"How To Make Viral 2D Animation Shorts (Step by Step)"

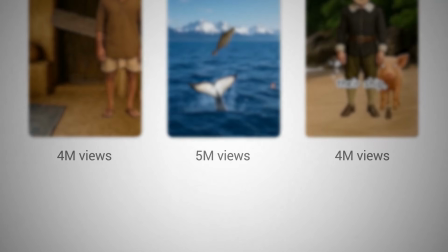0:00 These 2D animation shorts are consistently pulling in millions of views and generating a solid income stream every month.
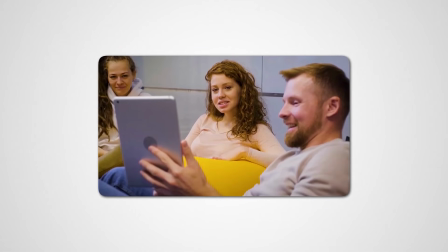0:06 Creating these videos is not only fun, people love watching this kind of animation on YouTube.
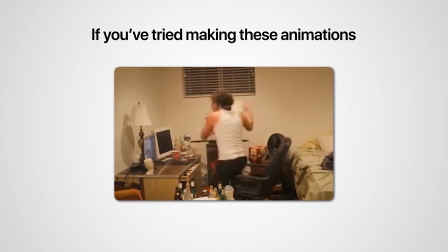0:11 If you've tried making these animations, you know how hard it is to find a simple step-by-step tutorial.
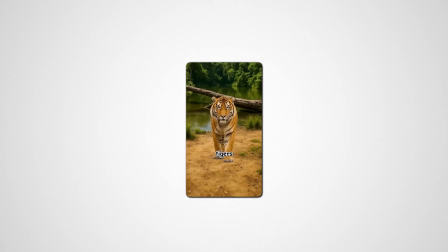0:16 That's exactly what we're going to do in this video. I'll show you 3 of the most popular animations used in these shorts.
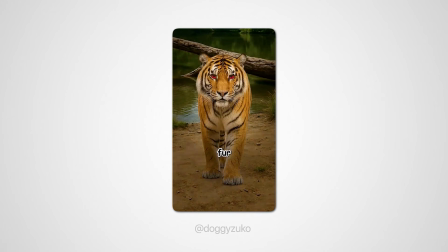0:22 First, we'll learn how to create moving eyes and red eye animations. Next, we'll make a bird flying animation. And finally, I'll show you how to create this jaw bite animation.
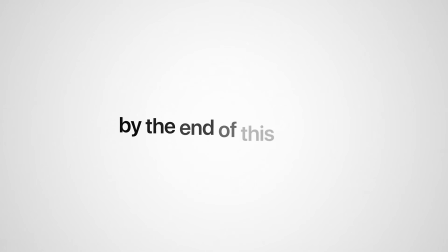0:31 So, find a quiet spot and stick around, because by the end of this video, you'll be able to create these animations yourself.
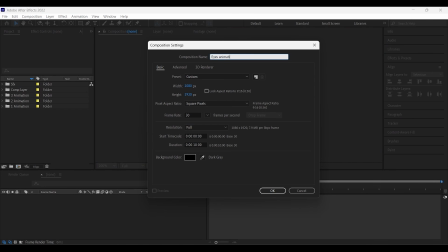0:38 First, create a new composition and set the aspect ratio to 9:16.
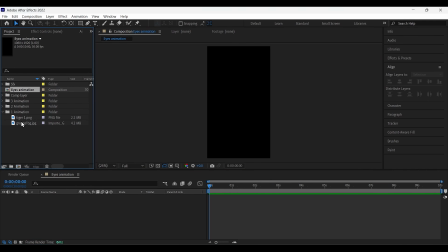0:42 Since this animation is for vertical shorts, add a background to the composition and scale it properly so it fills the frame.
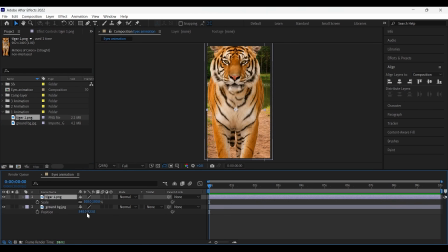0:49 Then, drop in the tiger image. By the way, I've already prepared all the images for this video since it's focused on animation.
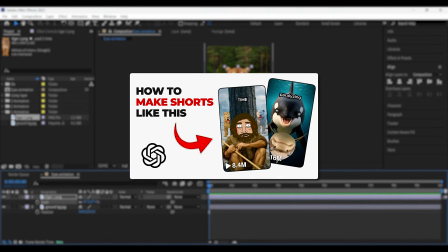0:55 I've also shown how to create this style of images in an earlier video. I'll drop the link on the end screen so you can check it out after this.
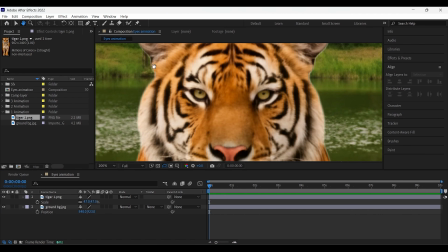1:02 Now, zoom in closer. This will make working on the eyes much easier. From the toolbar, grab the ellipse tool and draw a slightly flattened shape for the eye. Set the fill color to white, add a black stroke, and keep the stroke width at 2 pixels. Place this shape on the tiger's eye and adjust the scale and rotation until it looks natural.
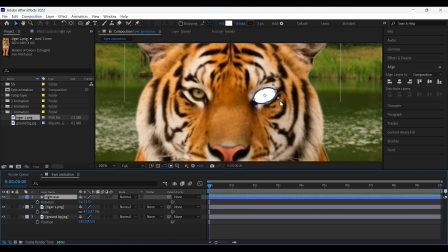1:21 Rename the layer. This small habit saves a lot of time later. Duplicate the layer using Ctrl+D, then move it over to the other eye. Now draw the inner part of the eye using the ellipse tool again. Remove the stroke and change the fill color to black.
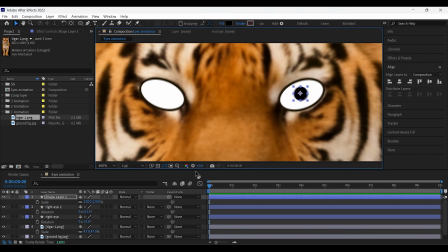1:35 The size feels a little small, so increase it slightly until it looks right. Rename this layer as well, then duplicate it and place it on the left eye.
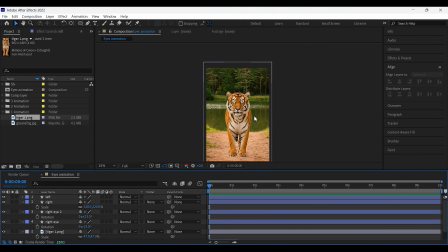1:44 Now let's add some life to these eyes by drawing the eyelids.
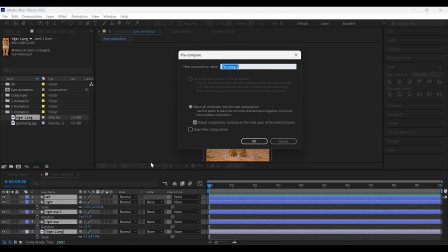1:47 Before using the brush, pre-compose the tiger layer and all the eye layers together, keeping the background outside.
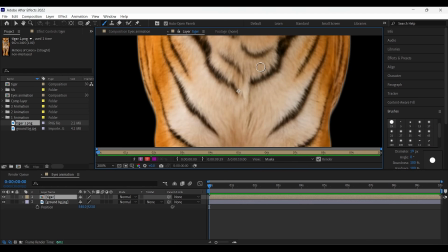1:53 Select the brush tool and choose a hard round brush. Double-click the pre-comp to open it, because the brush tool won't work unless the layer is opened.
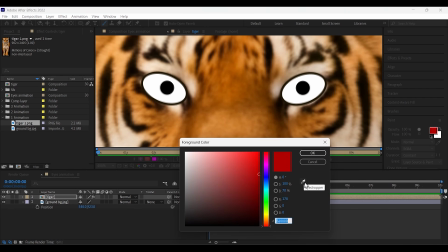2:02 Adjust the brush size according to the eye shape and pick a dark gray color. Gently draw eyelids on both eyes.
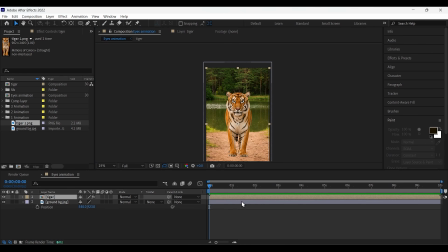2:08 Go back to the main composition. Now it's time to animate the eyes. Double-click the pre-comp to open it again.
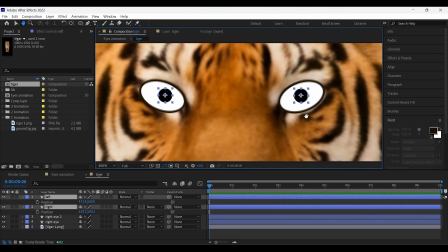2:14 Zoom in, then select both inner eye layers while holding Control. Press P to bring up position, then click the stopwatch icon to set the first keyframe. Move 5 frames forward and shift both eyes slightly to the left. Move 10 frames forward and add another keyframe so the eyes hold that position for a moment.
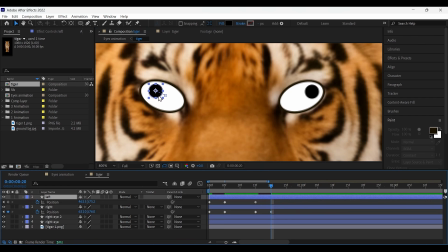2:31 Move 5 frames forward again and slide the eyes from left to right. Move 10 frames forward and add another hold keyframe. Finally, move 5 frames forward and bring both eyes back to the center. Preview the animation.
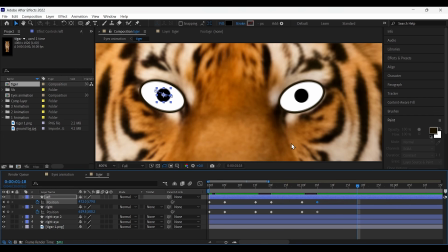2:47 The eye movement already feels alive. Now let's take it one step further and turn the white eyes into red eyes.
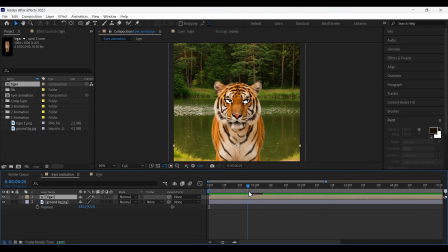2:53 Go back to the main composition. At the exact moment the eyes return to center, cut the layer using Ctrl+Shift+D. Cut the background at the same point. Select both layers and pre-compose them together.
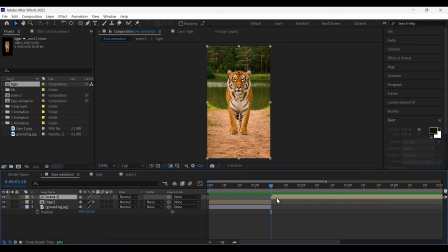3:04 Name this pre-comp Scene 2. Open it, then double-click again to reach the eye layers.
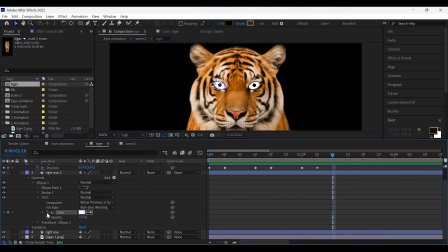3:09 Select the white eye layer, go to the color property, and add a keyframe. Move 10 frames forward and change the color from white to red. Repeat the same steps for the second eye. Return to the main composition and preview the result.
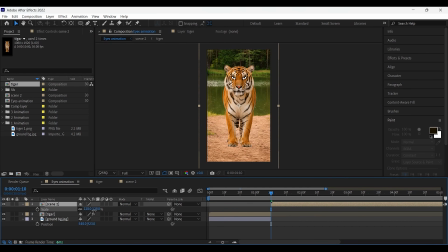3:24 To make the shot feel more intense, scale up the scene a bit. Now go to Effects Presets, search for CC Vignette, and apply it.
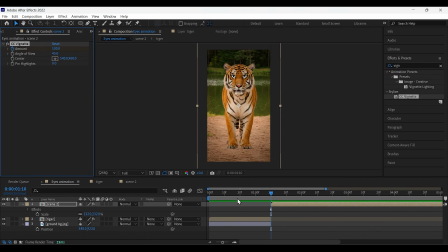3:32 Add a keyframe to the amount property. Press U to see the keyframes. Move 20 frames forward and add another keyframe, then go back to the first one and set the amount value to 0. Play it back again. If the vignette feels too strong, reduce it.
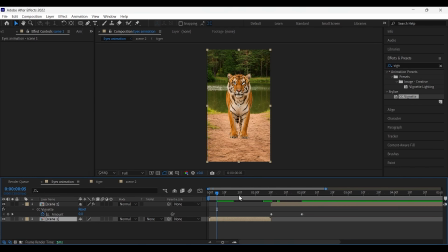3:47 Around 80 works well. Now pre-compose these layers together. Add a subtle zoom out animation so the shot doesn't feel static. For the second scene, do the opposite and add a gentle zoom in. Trim the work area so the animation plays in a loop.
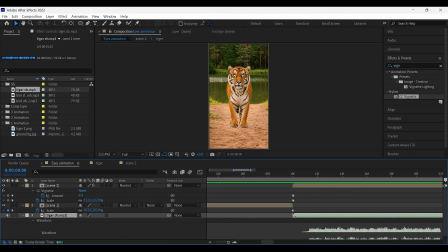4:01 Finally, add a tiger roar sound effect and sync it with the red eye animation. Now let's play the final result.